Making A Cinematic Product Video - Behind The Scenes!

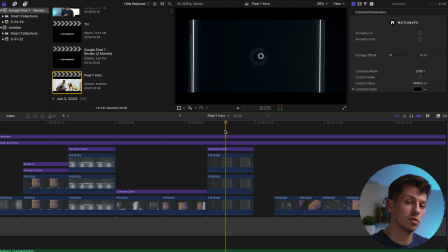[16:36]
I have a constant zoom, but then I also added two little things just to add some like little corrections to it.
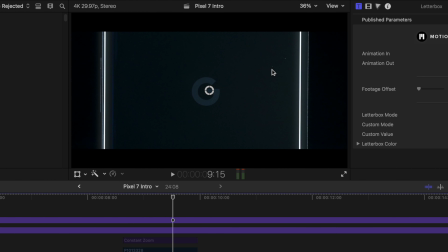[16:41]
So if I turn off everything here, you can see these two little specks of dust that are actually on the phone, and you can see them quite a lot actually.
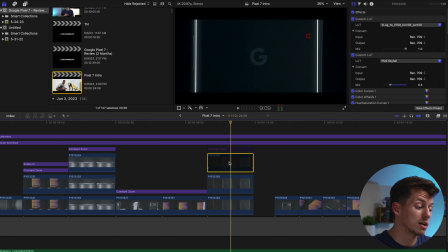[16:49]
I really didn't like that. So essentially all you have to do to kind of help like minimize this is to just duplicate some layers, and then gonna draw a mask. So what I did was I drew just a little triangle, any sort of random shape, and then you're gonna want to adjust the position on this layer specifically. So right here, once you draw the mask, that's it right there.
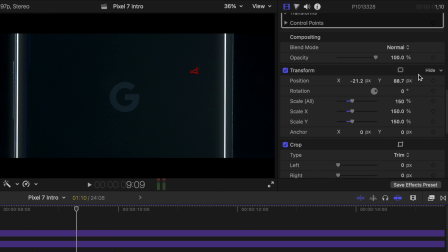[17:07]
And then what I did was I came down to transform, and I actually scaled it up to 150%, and then you can move it over. So you see there's the little speck, and then if I come over, bring it on top, it disappears. So I did that exact same thing with this one right here. And so that's pretty much what I did. It's just like a little correction just to make the shot look a little better, a little more professional.
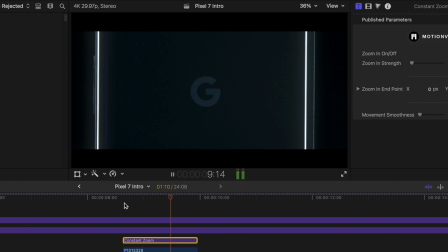[17:28]
And then again, turn the constant zoom, and this is what you get. And then just to go with the beat of the music right here,
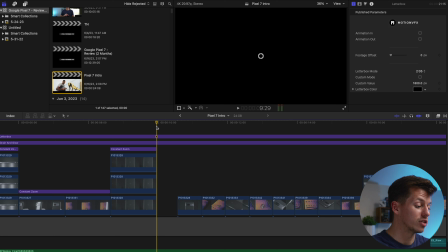[17:34]
I just have this regular just position frame where it's just a black frame. So it skips a beat essentially. So the video goes from here, and then it's gonna cut, and then on the drop, it comes in again. So that's what this little space is right here. Again, very simple, very easy to make. So this first part of the intro is before the actual bass drops, and there are a lot more static shots.
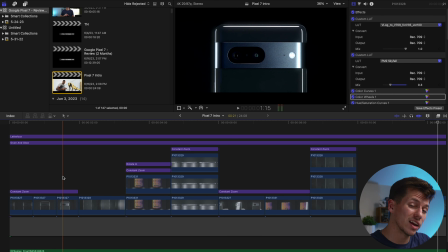[17:55]
So either they're just standing still and there's light moving, and it's like a slight constant zoom, which I added in. This is the only shot where it actually has like a lot of movement with my actual slider, but the rest of them are either just rotating or still shots.
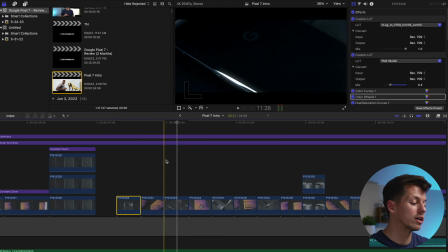[18:06]
So that's why I had a bunch of constant zooms, but in this next part, this is where I start using a lot more movement with my actual slider. And so for this, just to add in even more movement, even more speed to kind of get a wider angle with the slider,
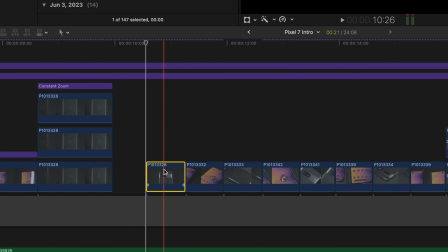[18:19]
what I did was I actually added speed ramps to this. So if you come over here, you press Command R on each of these clips, it's going to show you the speed that I increased each clip by.
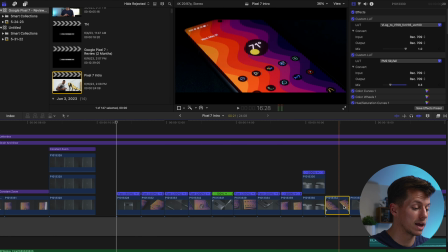[18:28]
And most of them are definitely sped up, and it's just to kind of make this a little more intriguing, have a lot more movement in the actual shots.
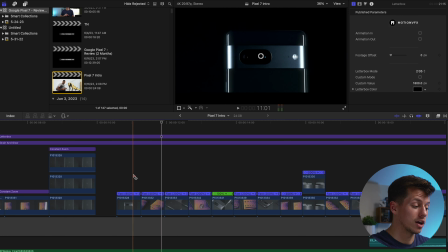[18:35]
That's pretty much all I did. Just sped up the clip, cut right here on the beat, sped up the clip.
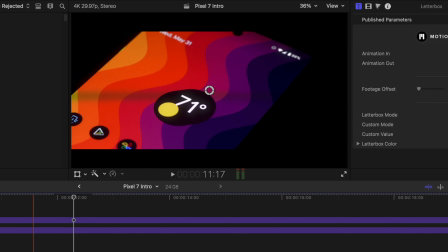[18:40]
And if you look, that flashing, that's actually from me. I actually have the actual light.
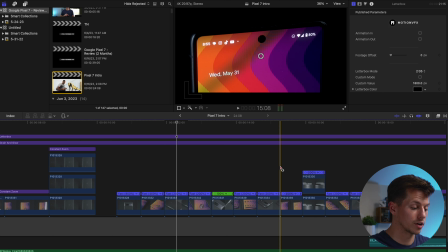[18:45]
I was probably like flickering it or moving it around. So continuing along here, again, just another still shot.
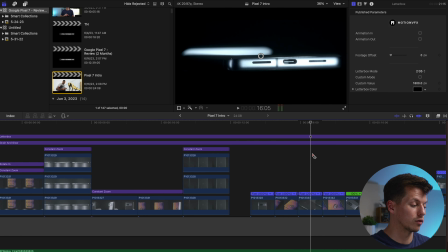[18:50]
There's another one where I'm just flashing. So this one is very, very similar to the one I did over here, because this one's also laying down flat on the little rotating plate.
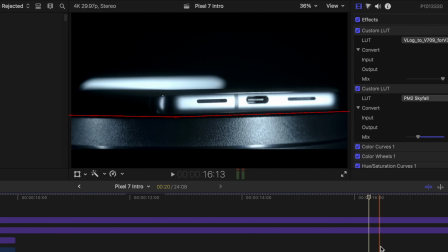[18:59]
So if I press V right here, you can see how the plate is there, and I just didn't want that. I just don't think it looks very good.
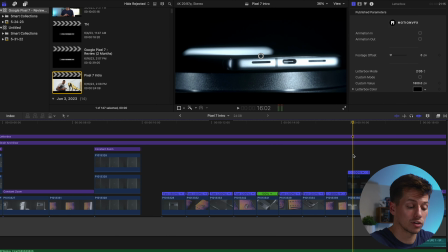[19:04]
So to essentially make it disappear and make it look like it's floating, all I did was I drew mask.
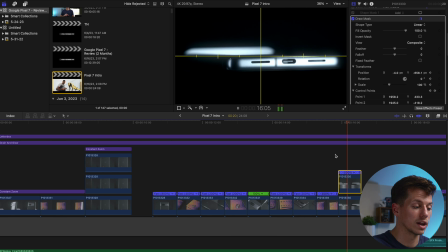[19:09]
Very simple, very easy to do, and that's pretty much all that went into that clip. And then the next one, just sped it up. Same with the one after that. Again, the flashing lights are from me actually filming it, so that's what's making that effect right there. Again, just a regular clip. So my final clip here, I wanted it to be pretty epic and to kind of just disappear into a flash of light like the song.
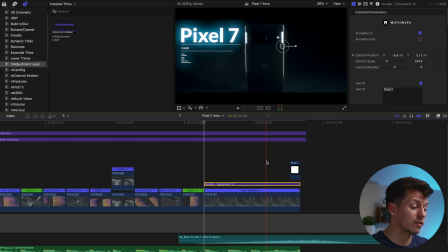[19:27]
So there's a couple things I did to achieve that, but the film or the clip itself is actually pretty simple, and it's just from my slider, just to kind of add more motion. You can see a wider range of angles. And then from there, I added on this animation overlay that I got from Motion VFX, just another plugin, and I just kind of labeled it Pixel 7 Google.
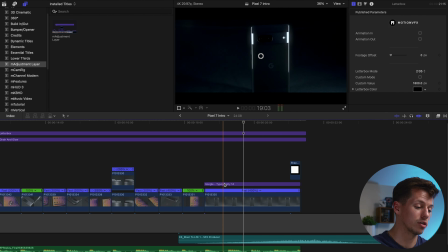[19:45]
Changed the color on it slightly, so it comes like in usually like a white, but I kind of changed it slightly bluish. Right there, you can see that, the shadow color, that's what makes that blue right there. Another thing I did was I added this riser right here, and this really just builds up the song.
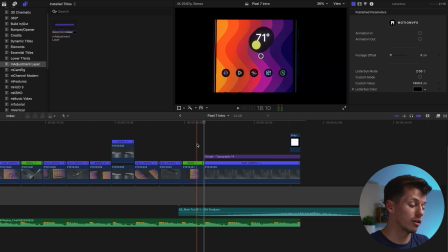[19:59]
Even though that this sound effect isn't in the song itself, it just kind of builds it up to a big crescendo, and then as soon as it cuts out, I cut the music, and then it kind of just rumbles away. So this was like a perfect sound effect.
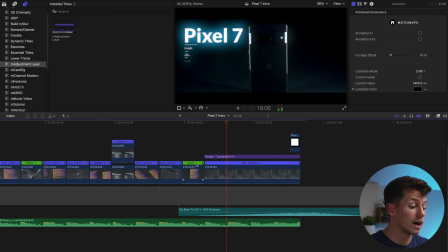[20:09]
I got this one from Epidemic Sounds actually. It rises, rises, rises, boom, and then it kind of fades away.
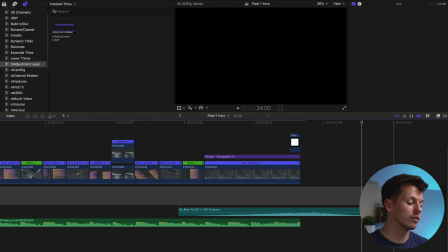[20:16]
And then this is where I then transitioned into the actual video of me doing the review of it. So I've been starting to use more risers, and I really do like how they sound. It definitely added a lot to the song, and it was like a good way to kind of build it up and just cut out.
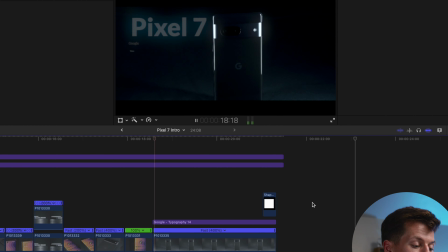[20:29]
And then so the very last thing that I did was I added this white flare right at the end. You can see right here, boom.
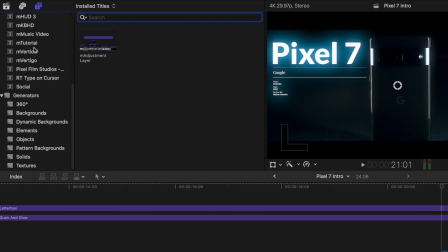[20:35]
So how I did that was, you're gonna come up here to the top left, come down, and you press on Elements, Shape, you're gonna drag this on.